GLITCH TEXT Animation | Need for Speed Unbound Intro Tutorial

Scale it up a little. It'll be fun if it's actually touching the H and the U. And finally,
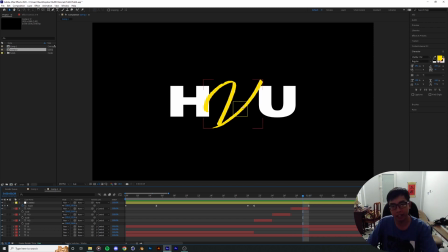[8:21]
if you can see in the main animation sequence, at the end of this transformation over here, it's actually leaving like a 3-second gap between the animation sequence and the original V. So I'm gonna drag this,
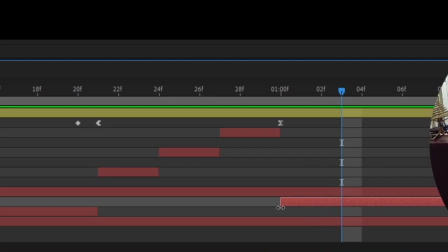[8:36]
I'm gonna take this original layer of the original V, grabbing the end of it and then drag it to the right by 3 frames.
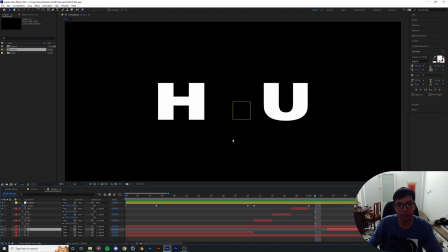[8:42]
Momentarily, we're gonna lose the V over here and it's gonna look way more chaotic. Let's play it back again.
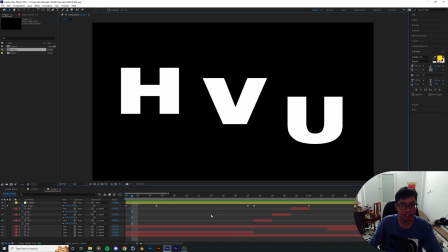[8:53]
There you go. That's looking very cool.
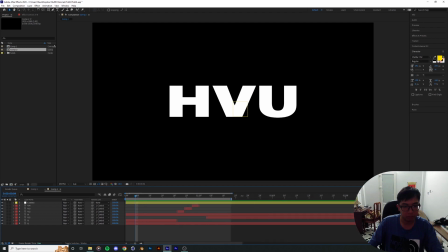[8:56]
The final piece of the puzzle is probably just trying to implement things that, you know, fits the aesthetic as a whole.
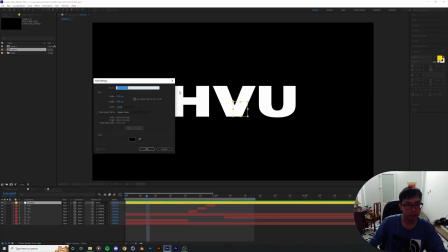[9:03]
So right now I'm gonna create a new solid, call it the background layer, and drop it to the bottom.
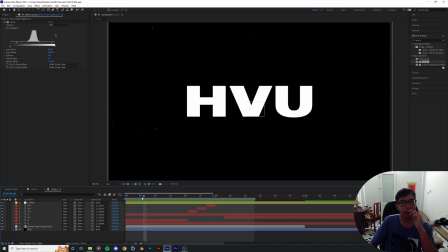[9:10]
I'm gonna color it something else, maybe a blue. Then what we can do is add in an adjustment layer.
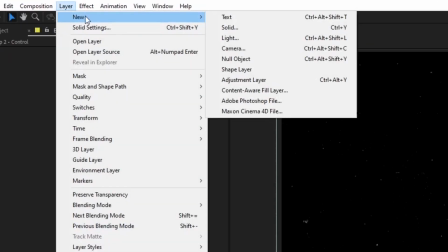[9:16]
So we go ahead and click on new adjustment layer.
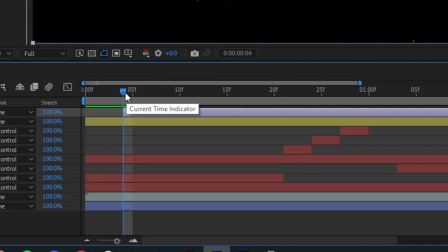[9:19]
Then what we're gonna do is extract sort of a 2-frame moment from this adjustment layer, maybe 3 frames,
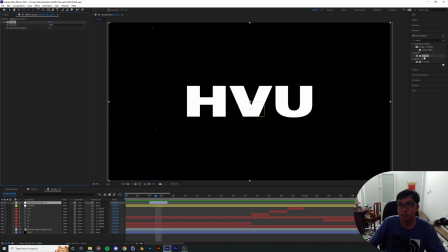[9:28]
3-step, add in an invert effect. So what's gonna do is gonna flip the channels between black and white.
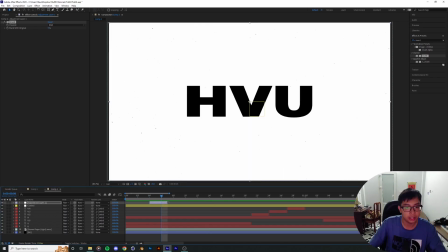[9:36]
So momentarily we have sort of a pop and value for us to capture the attention of the viewer.
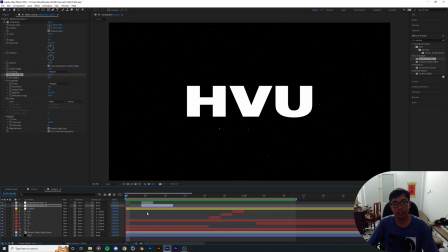[9:46]
Yeah, I think it's time to wrap up. I hope you guys enjoyed today's Need for Speed inspired video. And yeah, thank you so much for watching. See ya.